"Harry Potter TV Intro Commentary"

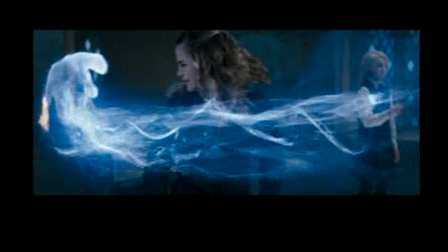Two shots of McGonagall pulled from Chamber of Secrets. The color matched fine here, so I didn't have to adjust them at all like before.
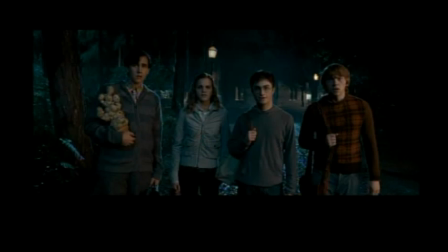No Tom Felton in this intro. In the last movie you saw, there was a shortage of usable close-ups, and this movie has literally none, zero.
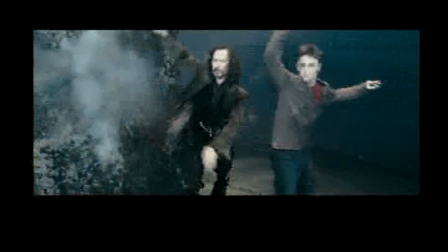I decided to just let it go here. He doesn't do much in the book, except join Umbridge's goon squad and kind of menace our heroes in the margins occasionally, and I guess there's a Quidditch match.
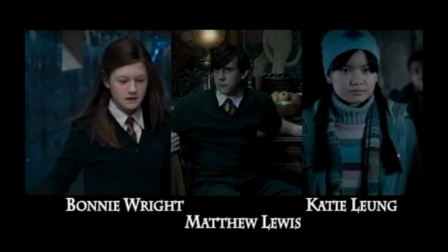I wanted a shot of Luna's lion head hat so bad, but we don't see it until the next movie.
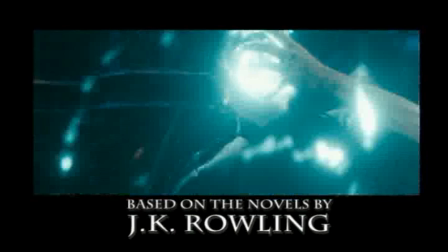I decided Ginny, Neville, and Sho were all important enough to be featured, but I'd never get three shots for each of them, and there wouldn't be room, so I split the difference and made the collage that you see here.
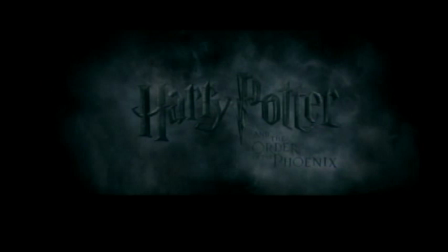Ralph Fiennes gets featured at the end here. It works since Voldemort keeps popping up in Harry's head and so forth before we actually see them, so fines would have enough of an on-screen presence throughout the season, in quotes.
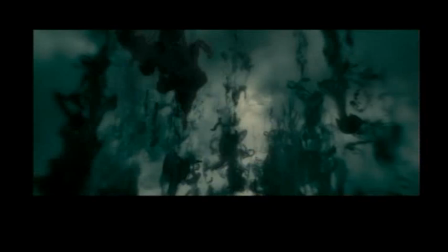Half-Blood Prince. In between the fifth and sixth intros, I moved to California, and so I was putting off Half-Blood Prince for a while.
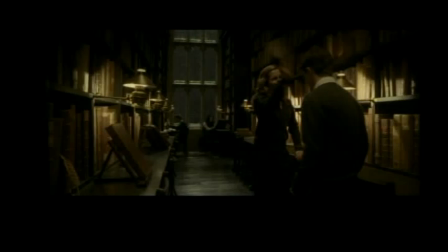I finally established a deadline by trying to get it done before the first full trailer for Deathly Hallows came out, so I finally got it done in time by like a couple days.
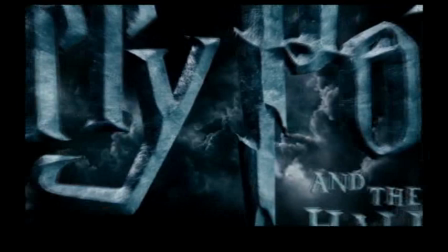Another pattern I follow with each intro is I try to keep the order of the cast consistent, as most long-running shows do.
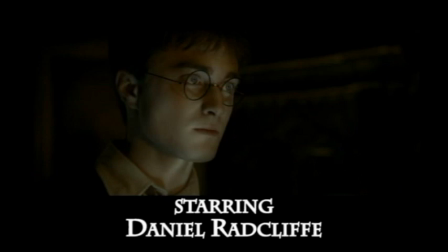Of course, each book has a different defense teacher, so they each occupy roughly the same spot on the sequence.
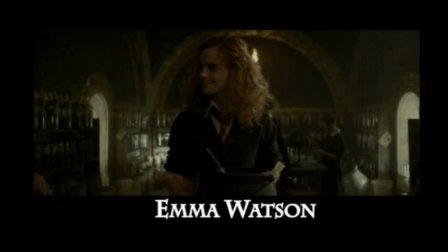And just like in season three with the trio's pets, here each of them is preceded by a shot of that character's rival love interest, Romilda for Harry, Lavender for Ron, and Cormac for Hermione.
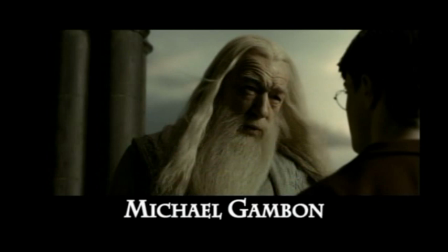By this point I'd more or less given up using deleted scenes. There's not a lot of flashy stuff in them, not like there used to be.
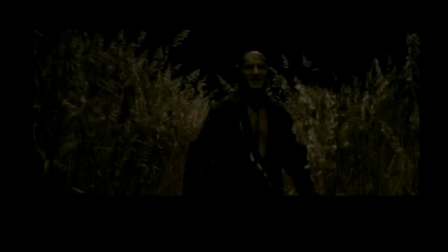A lot of them are characters just talking to each other. Aha, an Othi close-up on the potions book comes right before Snape.
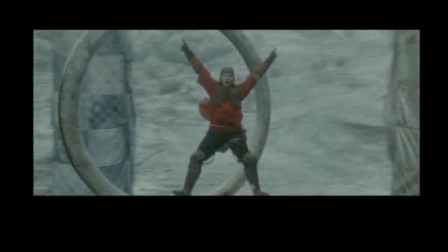One shot of Luna, I pulled from film five, and I tried to match the color as best I could. Not sure if I did.
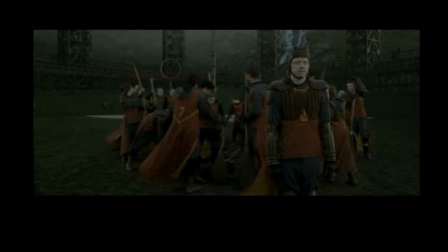The look of the shot is basically green instead of blue like it was, but it looks okay.
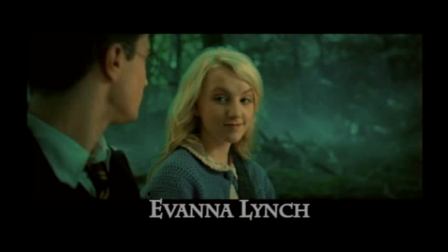Getting that shot was the main reason I finished the review as late as I did, because I had to chase down a copy of Order of the Phoenix.
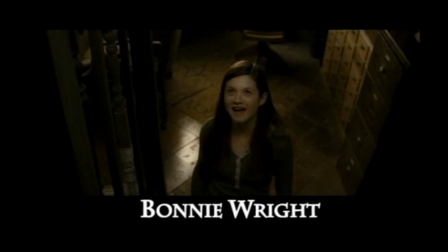I checked and double-checked the sixth movie, and there really weren't any other good shots in it. It was weird.
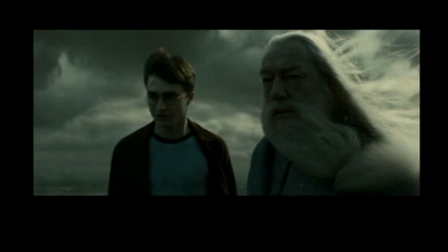Robbie Coltrane is unfortunately missing. Hagrid only has like two scenes in the movie, but I decided that since he has such a reduced role in the book as well, that it was consistent.
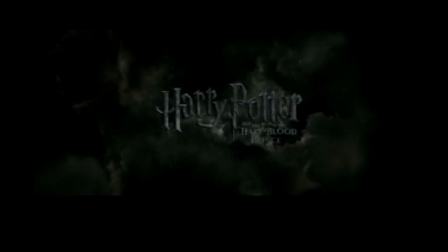And it leaves room to include both Avanna Lynch and Bonnie Wright. And I'd say that Bellatrix Lestrange has enough of a presence in the book and movie to get this round's special appearance tag.
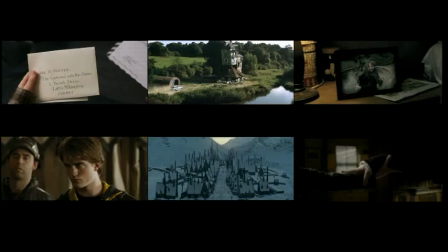I want to emphasize that I don't hate the movies just because they cut things out of the books. I like that they did that.
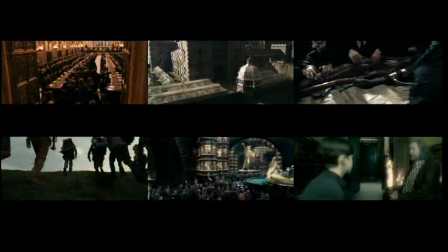They had to do that because books and movies are different mediums and it takes real skill and discipline to tell a full complex story in a movie's runtime.
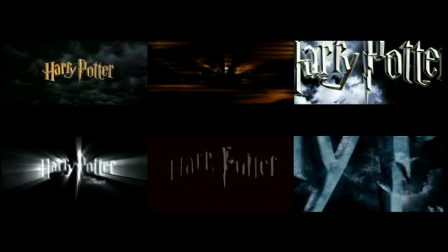I actually have trouble re-watching the first two films because they are so slow and so plotting trying to fit everything from the books while I prefer the later ones, especially the third one,
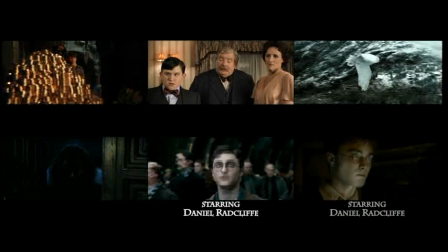for their ability to create a good pace. In TV, you can move through the story leisurely and hang out with the characters, but in movies, things have to be moving all the time.
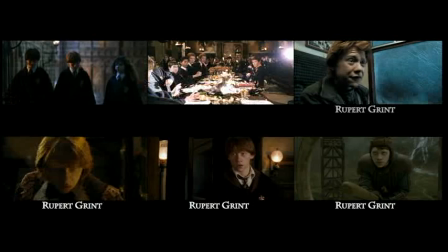I think the first two movies generally played it safe, which is fine, since they had a cash cow to worry about, but as the series went on, they made the right choice and went,
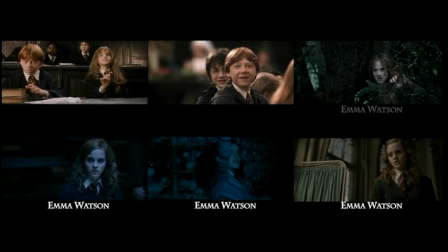okay, we need to get serious. We need to be making movies, not just filmed books.
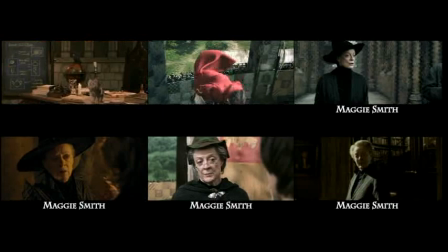And for those wondering, I do plan on doing an intro for Deathly Hallows, though I'm still deciding exactly what it will look like.
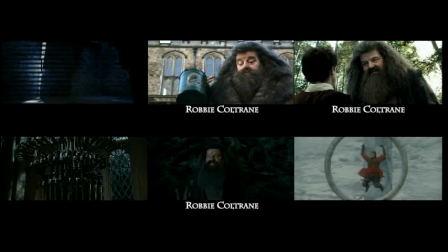I probably won't use the hook music this time as the format of the last book is completely different and the only ones who were regulars are Harry and Ron and Hermione,
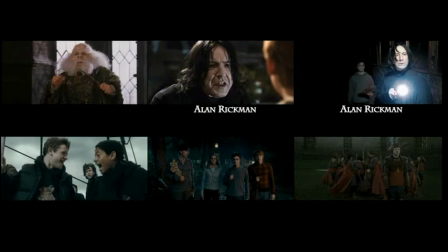so it wouldn't make sense to select who the other regulars and staff in the supporting cast would be because they're not really
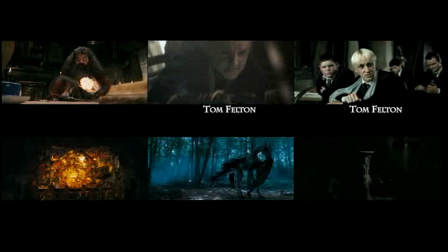there very much until the very end.
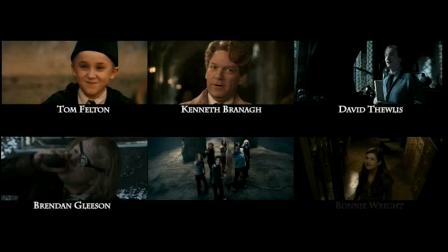Whatever it is, you guys probably won't see that until the last movie is out on DVD because I wanted to do one big intro for Deathly Hallows rather than two separate ones.
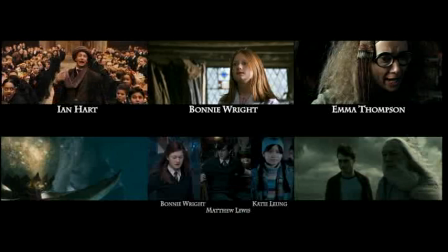I also have a couple other projects that I'm working on, so keep your eyes peeled.
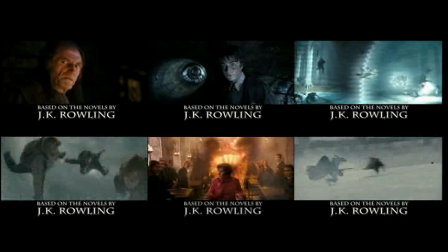At some point I'd like to re-upload all of these intros in HD, But I don't currently have the software for that, so that'll have to wait.
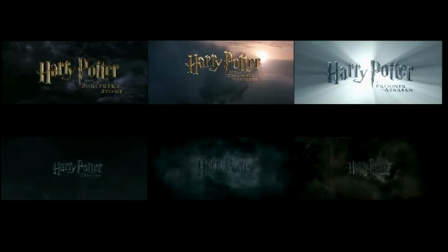Anyway, thank you for listening to this commentary. I hope you all enjoyed it, and I hope to bring you guys more good stuff soon.